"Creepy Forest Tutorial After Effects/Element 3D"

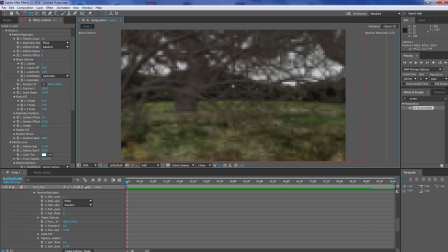8:10 So when we orbit our camera, we're going to have some nice sort of depth in it. So let's scale that up, scale this up. We want to sort of fly past the branches as well, because that always makes it look pretty good as well. So now let's just close that,
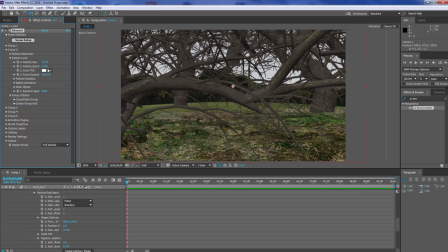8:31 go back into our group two, and let's just punch our floor right up, because we want to sort of give it an element that, you know, this is all sort of messed up,
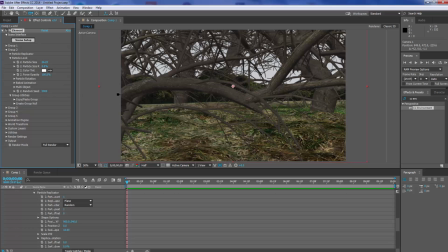8:45 this floor, do you know what I mean? It's all sort of eerie and so on and so on. Okay, so that don't look too bad. So let's just close that. Now, what we're going to do is do a bit of CC color correction on this.
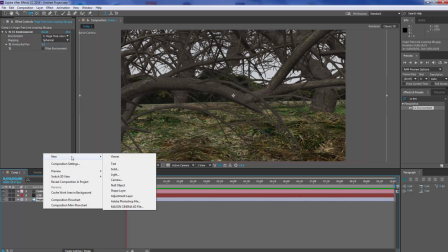8:59 But first of all, we're going to go new. We're going to create an adjustment layer.
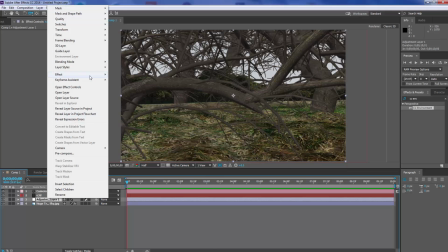9:04 And then we're going to come up to effects. We're going to color correction.
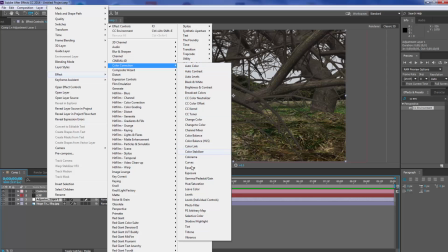9:09 We're going to do our curves first.
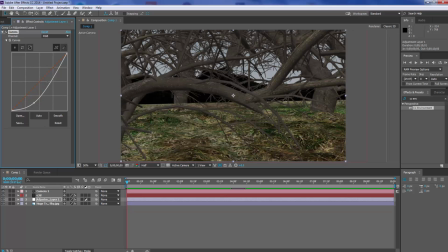9:12 And just bring our, because we're doing the curves on this, so we're just going to bring it so it's a bit sort of dark, just like that.
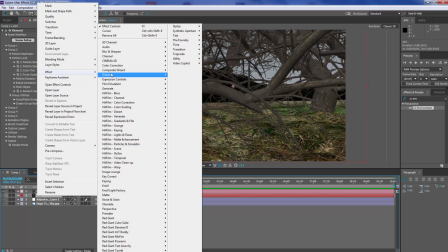9:21 Same with element 3D, and go to effects, color correction,
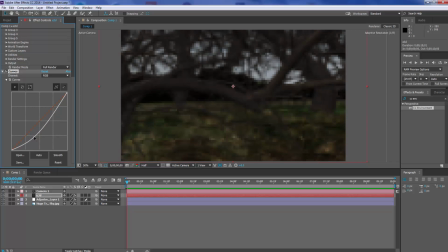9:27 curves, and I'm just going to bring it down because I want it to be quite sort of eerie and dark, do you know what I mean? To about there. It's entirely, you know, entirely up to you guys how you sort of want to position your trees for when you animate.
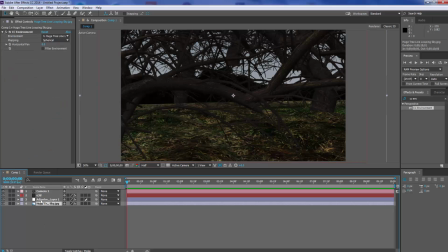9:45 But what we're also going to do now is we're going to click on our background, and we're going to go to effects,
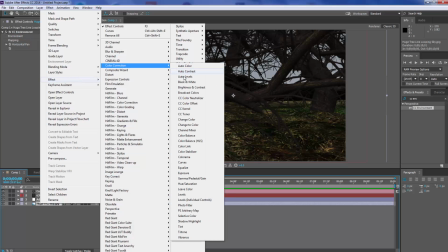9:51 we're going to go to color correction, black and white, and we're just going to click on black and white,
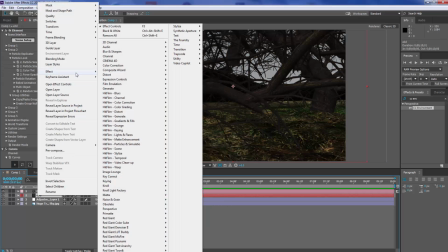9:57 and we're going to do the same for our element 3D layer color correction,
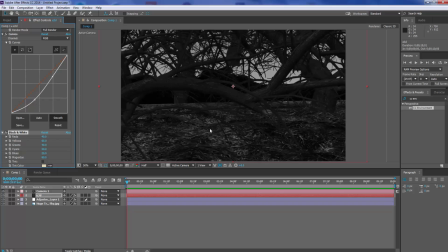10:02 and we're just going to hit black and white, and that just gives it sort of like a really sort of dirty, you know, sort of corrupt, sort of old evil look. Now obviously, like I said before, guys, you know, it's entirely up to you how you want to place your trees and how you want to replicate them into your scene.
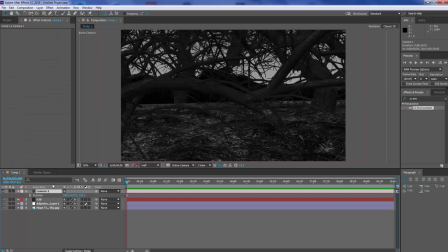10:21 But first of all, if we come up to our camera, hit P on the keyboard, we're just going to select a keyframe for position, bring it across. And obviously, when you sort of animate your scene, so we're going this way,
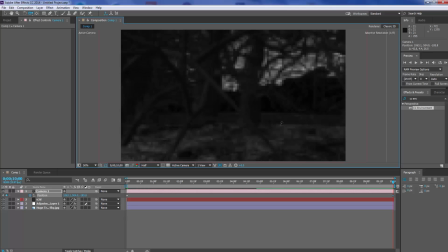10:35 as you sort of animate, obviously your background's sort of going to move with it as well, so it's going to look quite good as well. So okay, so we've just moved it there. Now as you can see, this flooring is not flush with the background, so we're going to fix that in a minute. But as you can see, it don't look too bad if we
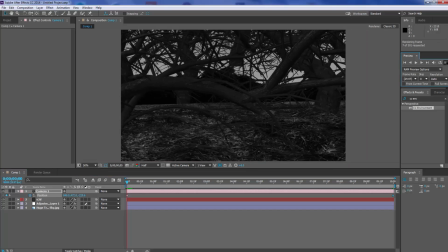10:55 give that a bit of a RAM preview. As you can see, it moves quite nicely and quite fluid. But as it comes sort of over here, you'll see that you're going to see the background image as well, so we want to sort of have this all sort of blended in to the scene.
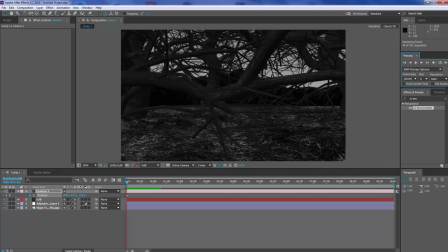11:14 I'll show you another cool trick as well in a second. Once you've done this, you can sort of green screen yourself or add a green screen character, and if you place it in between the element and
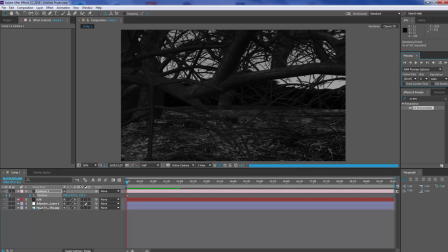11:28 background layer, obviously you can have someone moving in the woods as well. I'll show roughly what I mean by that.
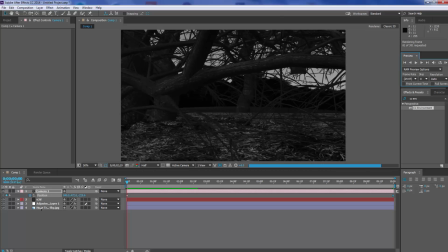11:40 But obviously, you think, you know, when you're doing your color correction, I always do my color correction in Premiere Pro afterwards when I add my sort of soundtrack. But as you can see here, this bit is sort of not covered. So if we just stop that, as you can see, this bit's moving, look,
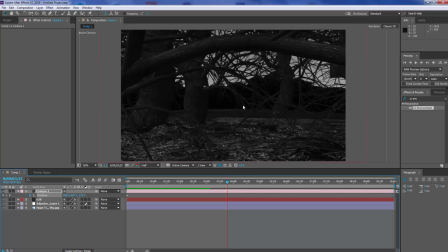11:59 like so, like here. So what we're going to do is we're just going to sort of bring the background down just slightly to go with the frame,
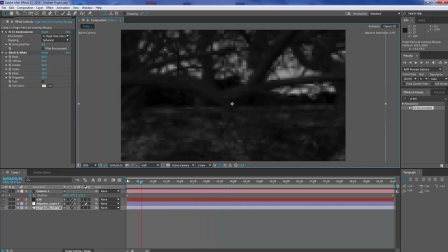12:11 and that should sort of fix your problem with that.